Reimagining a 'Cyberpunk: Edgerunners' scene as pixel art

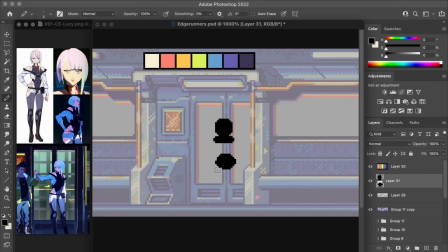254s
Alright, for the character work, I'm going to start with Lucy because I felt like her design was the more complex of the two, compared to David. So I figured whatever style or level of rendering I'd be using could be established by just trying to get her details right. I'm starting this one as a very rough silhouette and then painting the main color blocking of her outfit over top.
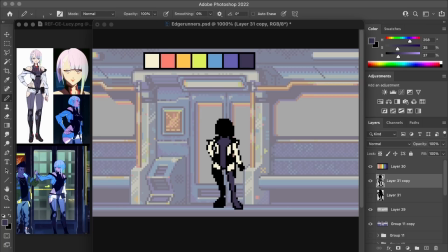273s
And once those blocks are accommodated, I can kind of fine tune everything into place very slowly, and then maybe we'll see where we can land for the overall style. Since there was this underlying inspiration from the Game Boy Advance,
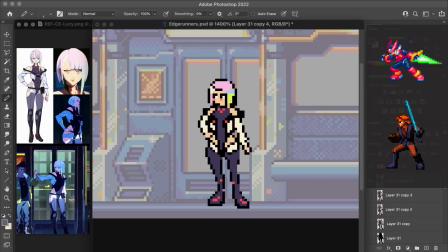287s
some of my aesthetic references tend to include games like Mega Man Zero and Star Wars Episode 3. Not that I'm really aiming for anything that looks directly like either of those games in terms of the sprite work here,
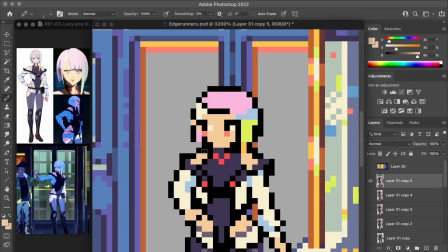298s
but those ones in particular are just always kind of in the back of my mind for what I think of as good examples of a GBA style side-scroller look. For my Edgerunner sprite work, what was really important to me was that the rendering should introduce really vibrant colors for the shading and the line work,
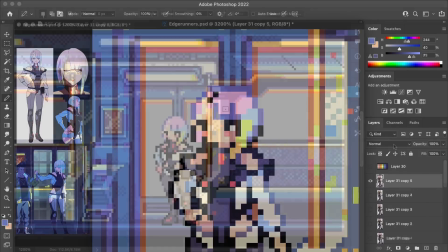314s
since I feel like that would be a nice translation of the kind of hyper-stylized visuals that studio trigger work tends to have.
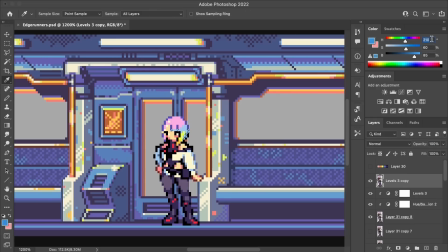322s
So I've used blue tones for the shading on the white sections, and I've really pushed the purple and the pinks and the blues in both the line work and the shading of the hair.
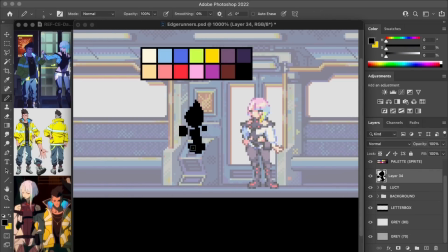335s
With the Lucy sprite in place, I can now roughen a David sprite that follows the same kind of stylistic cues, which again I start from this silhouette and then I fill that with color. These sprites, by the way, are about 50 pixels tall, which in general is quite a generous amount of room to work with for sprites.
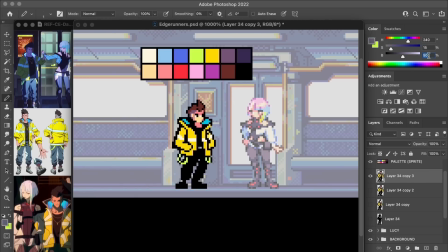353s
But then particularly for these characters, these designs, that also feels just about right for kind of just being able to capture some of the smaller details in their costuming,
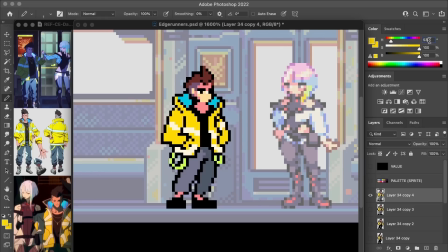362s
while still looking, fairly stylized and pixely from a distance. I didn't really put myself into any further restrictions with color count or anything like that, so I just kind of kept introducing new shades of color if I felt like it would help achieve a bit more polish or kind of small levels of detail in the sprite work.
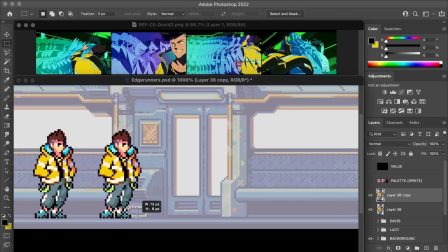382s
The next thing I want to try with the David sprite is just working up a bit of animation, because I wanted to see if I could reproduce a visual effect from the show. Basically what's happening in this scene is that David is kind of pickpocketing, kind of robbing people on the train, and he's able to move very quickly.
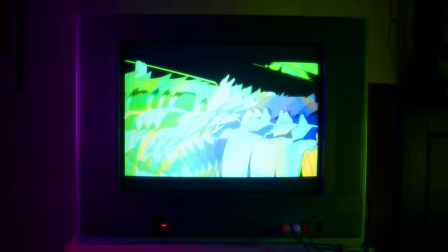398s
And the way that this is conveyed is by having this sort of frame by frame multicolored trail of his movement kind of follow along, with him.
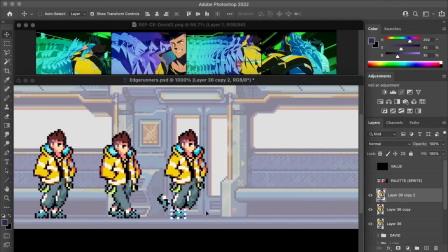407s
So to get this started, I'm just rapidly roughing out a bunch of walking poses by continuing to edit the sprite. I just want enough to put together a basic walk cycle and maybe a couple of swiping, grabbing motions to use along the way.
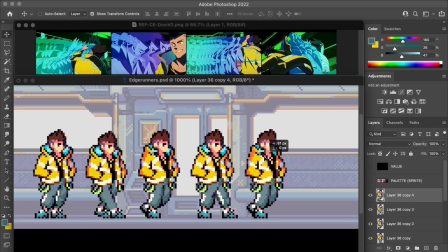421s
And so at this point, I'm keeping the sprite work fairly loose. Pretty sure there's a few gaps in the pixeling in the posture here, just due to all this cutting and pasting while slapping it together.
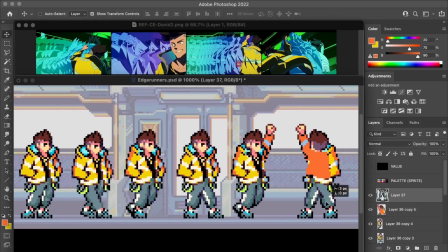430s
But I really wanted to work up kind of this quick proof of concept for how I can pull off the trail effect.
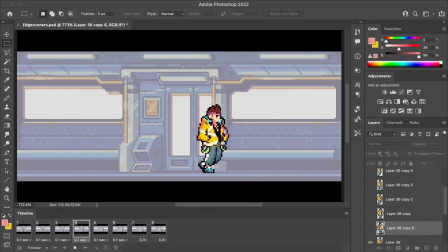439s
So if we go ahead and put all those frames together, you can see that there's some semblance of a walk cycle here. And then at the end, I've got him turning around, at which point I plan to just maybe mirror the rest of the sprites so that he can be walking back to the center of the train. But for now, this is kind of enough to explore the rest.
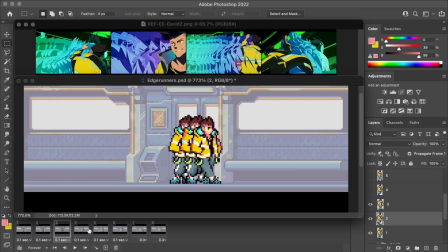456s
So the first thing that I'm going to do is to go through the frames one at a time and turn on each of the previous Davids. That way each frame is kind of staying on screen to create the trail effect. Next, I'm going to go to the first frame that'll become the colorized part of the trail.
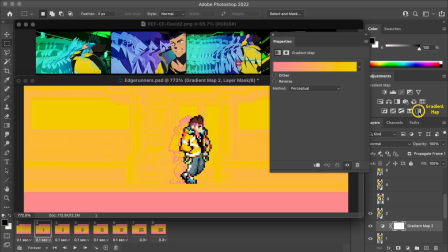472s
And just like when colorizing the train background, I'm going to add a gradient map and clip it to the David frame. And clipping it just makes sure that it's only affecting that one sprite.
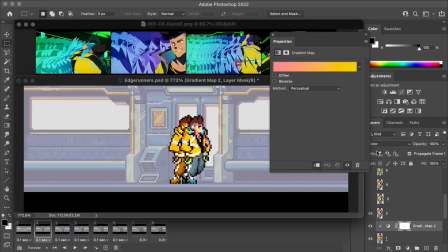483s
I'm going to set this to the color blending mode so that it retains the same contrast as the original sprite work. And then I'm going to choose a color for this. In the show, it starts out as green and kind of shifts its way over to blue and purple.
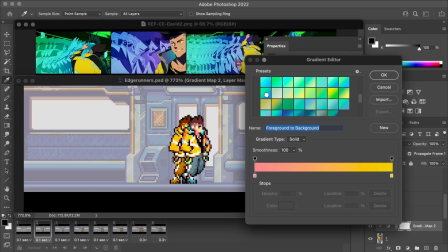495s
So I'm going to start with something in that region.
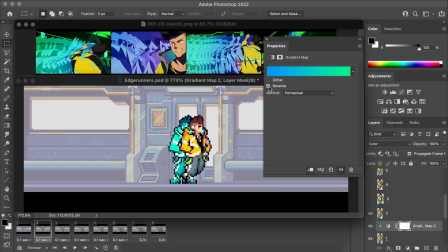498s
But the really cool thing here is that if I want to change this color at all, I can just add a hue saturation adjustment layer and slide the hue around to make this into a totally different color.
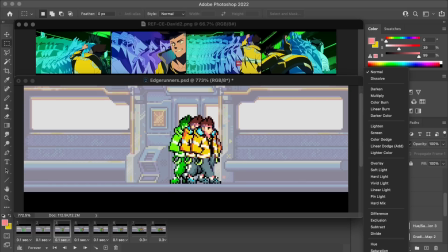510s
So I think you can see where this is going. Basically, I need to create a pairing of a gradient map and a hue adjustment layer for each David sprite.
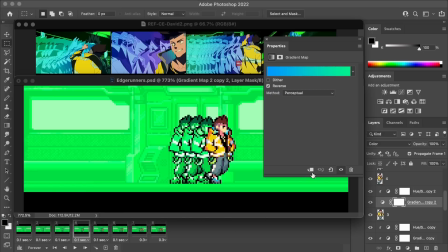519s
And then on each frame, shift the individual hues so that they create that rainbow sort of effect along the chain.
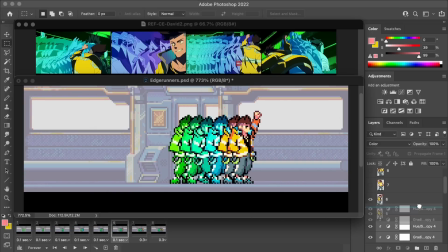525s
It's a bit of a repetitive copy-paste job, I suppose,
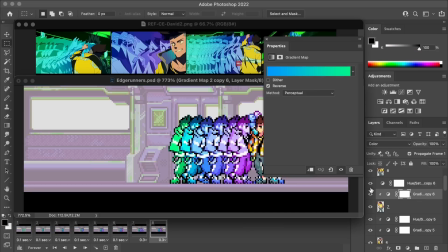528s
but in the end it approaches something quite reminiscent of what we see in the show. And the great thing too is that these adjustment layers,
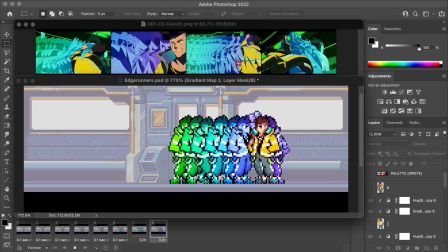535s
this method is completely non-destructive. Like if I want to edit the underlying sprite work or pop a different pose into that frame, it's just kind of a simple swap. So eventually I can kind of work this up into the final version using this technique.
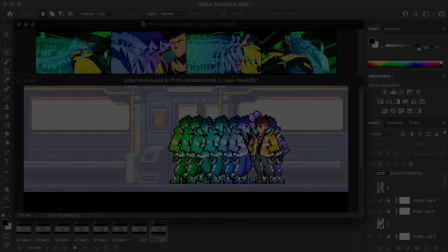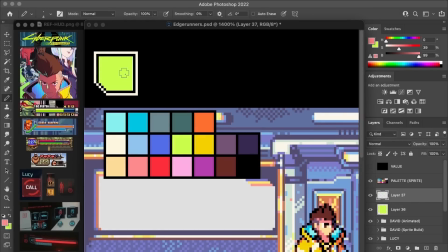553s
Okay, before we can call this as good as done though, we need to address a few more presentational improvements. Firstly, since I blocked off a good portion of this artwork in this kind of widescreen letterbox kind of style, I figured I might as well make use of that free space to design a HUD.
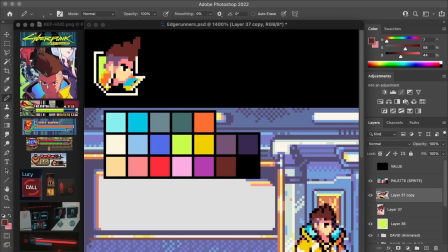569s
I felt like it'd be a good way to explore some other fun graphics and also pay a bit of homage not only to GBA games, but also to fold in a bit of identity from the Cyberpunk 2077 game itself.
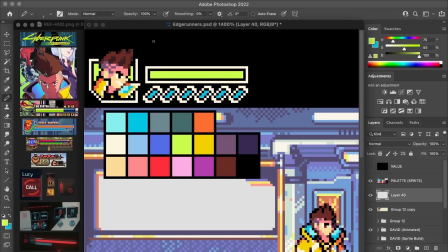581s
So what I did was I just compiled this mood board of various images from those sorts of properties, and I'm kind of freestyling some mixture that lands partway between all those reference points.
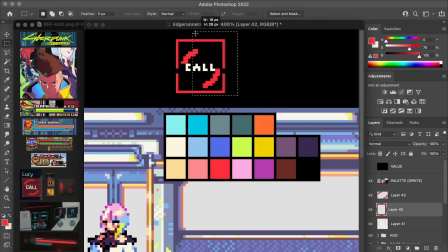593s
I've got to be entirely honest too, I've actually still not had the opportunity to play Cyberpunk 2077. I still got to get some better hardware or something before I'm able to jump into that.
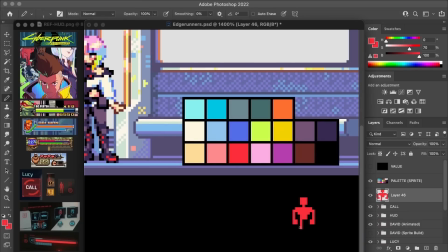603s
So my use of some of the smaller icons and visuals and things are just a bit of a guess, I suppose.
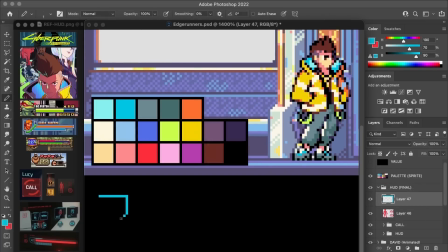608s
But regardless, this is just to support the Edgerunners idea, so I try to think of it in that context also.
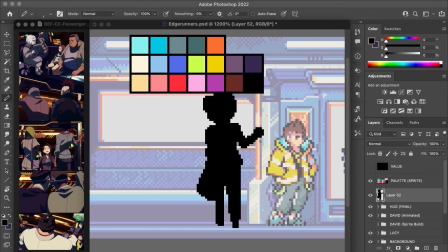617s
And the last thing, of course, is to add a few NPCs into the train, because it's feeling quite empty at the moment. Again, I've got some screen caps from the show here, just so I can pull a few that actually appeared during that sequence.
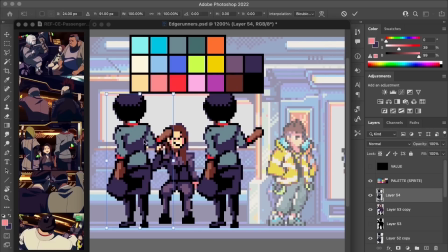630s
And I'm hitting this sort of weird balance where I'm not trying to give them too much detail. I didn't really want them to pull too much attention away from Lucy and David.
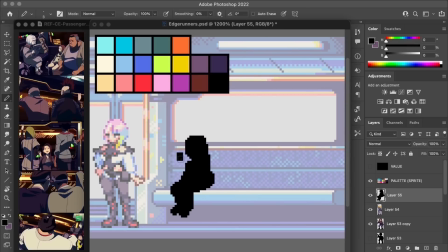638s
More so, I just wanted them to exist kind of partway between being a background entity and a main character, if that makes sense.
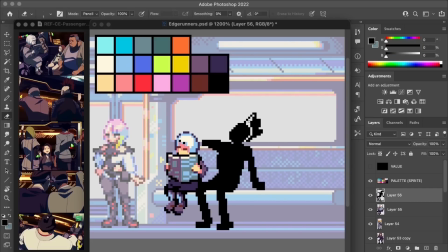645s
But nevertheless, I'm still using the established sprite color palette just so that they are consistent in that respect.
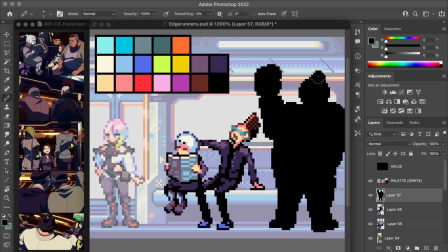653s
All right, so with that all coming together, let's go ahead and take a look at everything after it's been assembled.
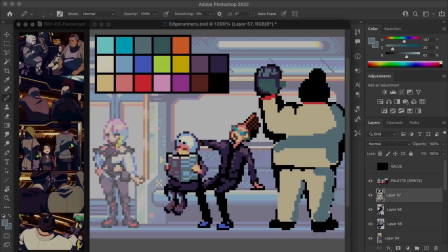657s
Here we go.
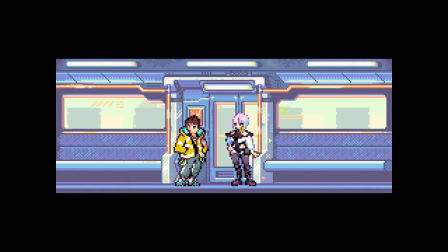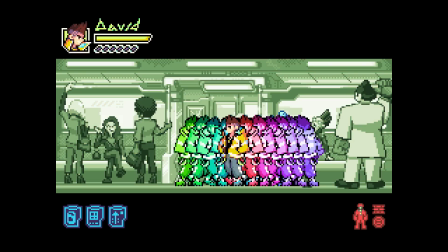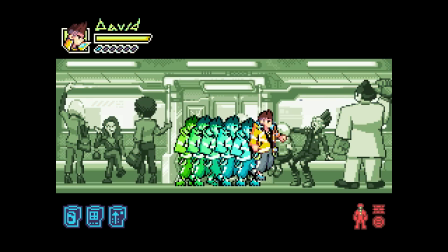All right, so it's quite a bit of work getting all that animated synchronization into place, but we got there.
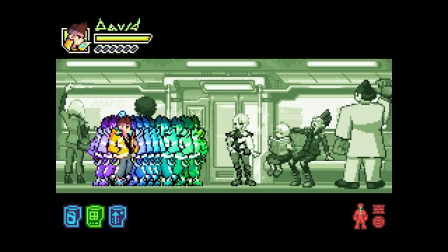704s
One of the last things that I added was this scrolling background behind the train.
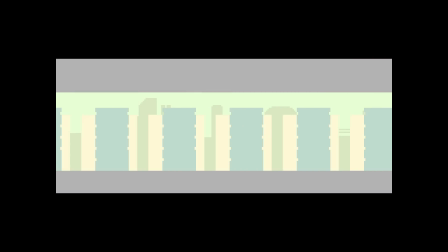708s
And that's just different layers that scroll at different rates to give that kind of parallaxing effect, which is always a nice little perspective trick.
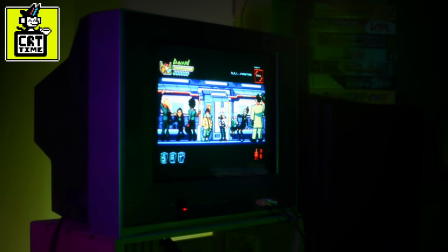718s
And we'll go ahead and close out with some CRT time. So thank you for watching, and take care and keep it square.